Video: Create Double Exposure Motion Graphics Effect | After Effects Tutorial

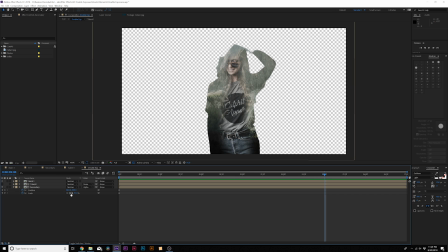4:08 And we can move forward to the end of our animation. I'll say 5 seconds. We can scale this upward if you want, and we can position it down. And this will create just a little bit of parallax. And then what we'll do here, since we have two talent layers, let's go to layer new null object.
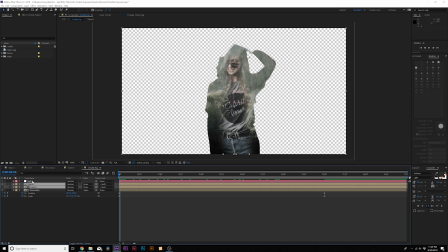4:22 And let's grab both of our talent layers and let's parent it to the null object. Do the same thing, bring up the positioning and scale, add a keyframe for both of those. And then we can maybe scale it backwards by a touch and position it down. And that'll create just a little bit of a parallax between our exposure and our foreground layer. And of course,
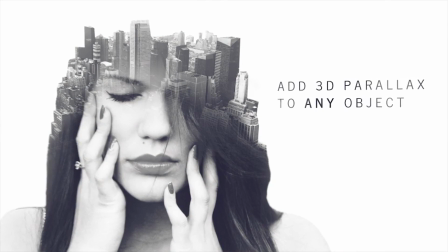4:39 if you're on a time crunch or if you're looking for some inspiring ideas with the double exposure effect, go ahead and check our links in the video description.
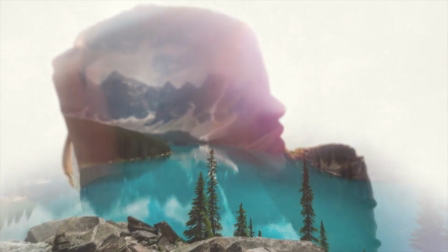4:45 All the previews you are seeing right here are from VideoHive, and these are After Effects templates, meaning they are pre-made, ready to go.
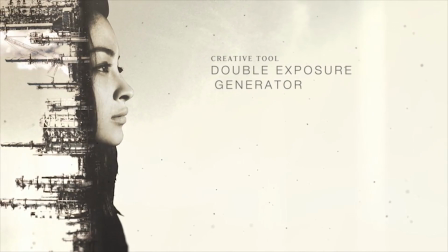4:51 You can swap out your text, drag in your own images,
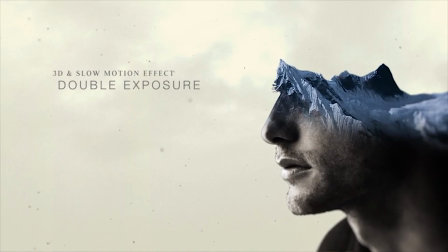4:53 and you're gonna be able to save a ton of time and be able to render out your project in just a matter of minutes compared to taking hours to even days working on a project like this.
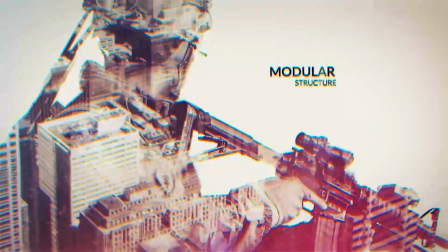5:01 And if any of these previews interest you, go ahead and check our links in the video description. So now our double exposure technique is complete and it looks great. Now let's build out the rest of our composition so we can have an overall nice project.
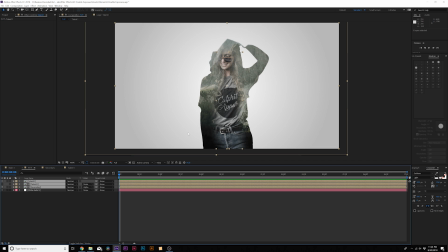5:13 And then what we'll do here is we'll grab all of our layers that we used to do our double exposure and we'll pre-compose it and we'll call it double exposure.
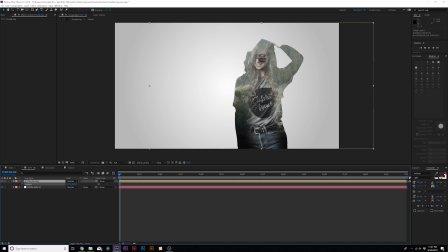5:21 And we can maybe move our talent over a little bit and we can type out some text. You know, we could bring some text in here. So perhaps we're doing some of this as double exposure, totally fine with however we want to say it. We can put it underneath our talent layer and you see we can put the layer underneath our talent, which is cool.
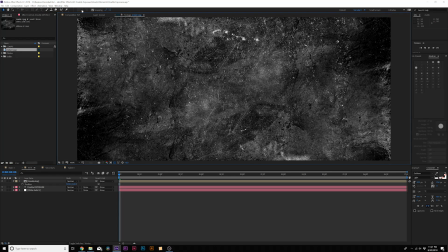5:38 And what can take this effect even further, I have a metal image here and just a little texture that we can drop on top of everything.
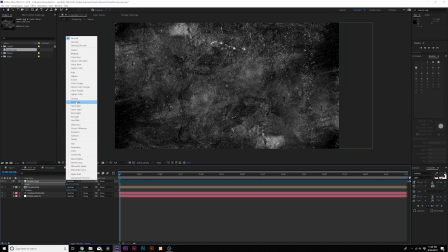5:44 And I'm gonna change the blend mode to soft light. And this will create an overall nice texture on our exposure layer.
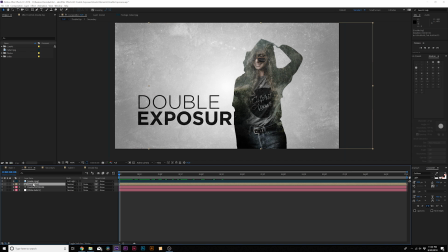5:49 So this is how you set up a nice scene. And now if we want to animate this, we can say grab our talent layer, hit P on the keyboard for position at a keyframe here. And we can have it slightly move over to the right side.
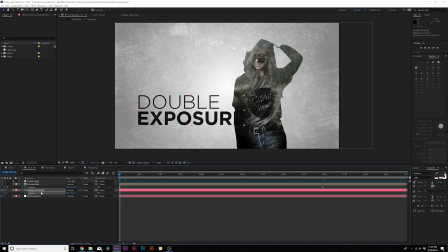6:04 And we can do the same thing with our title here. We can hit P on the keyboard for position and we can just have this one move over from the left side here.
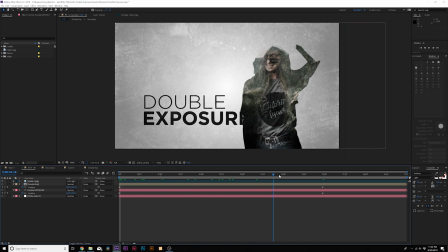6:12 So we'll be able to read it as it comes in. So that's one way you can set up a nice little scene here.
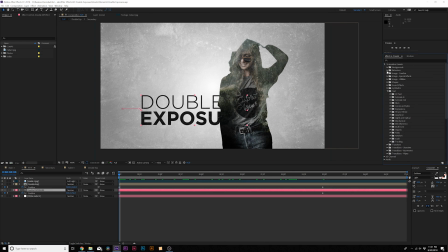6:17 And if we want, we can use a cool little animation text preset here by going to our folders and use something like evaporate as a preset. And then hit U on your keyboard for the keyframes and grab the offset keyframes, right click them, go to keyframe assistance and time reverse keyframes.
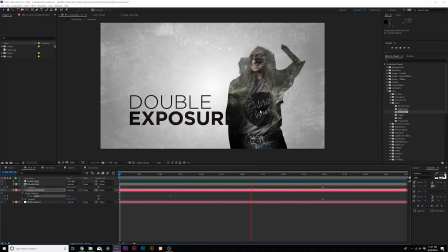6:32 So now we have our title and with our double exposure. All right, and then when everything's said and done, make sure to turn on motion blur for everything. And then you should be good to go. So there's our take on the double exposure effect using After Effects. You have a lot of flexibility with After Effects, and it's definitely the way to go about doing things for a motion double exposure. So hope you guys did enjoy this video. If you guys did, be sure to subscribe to our YouTube channel, SonduckFilm.
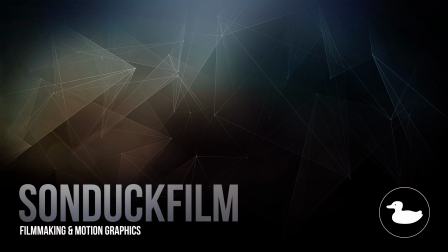6:57 We post 2 post-production tutorials every week right here on this channel. And hit me up on my social media networks. Those links are in the video description. And always, be creating.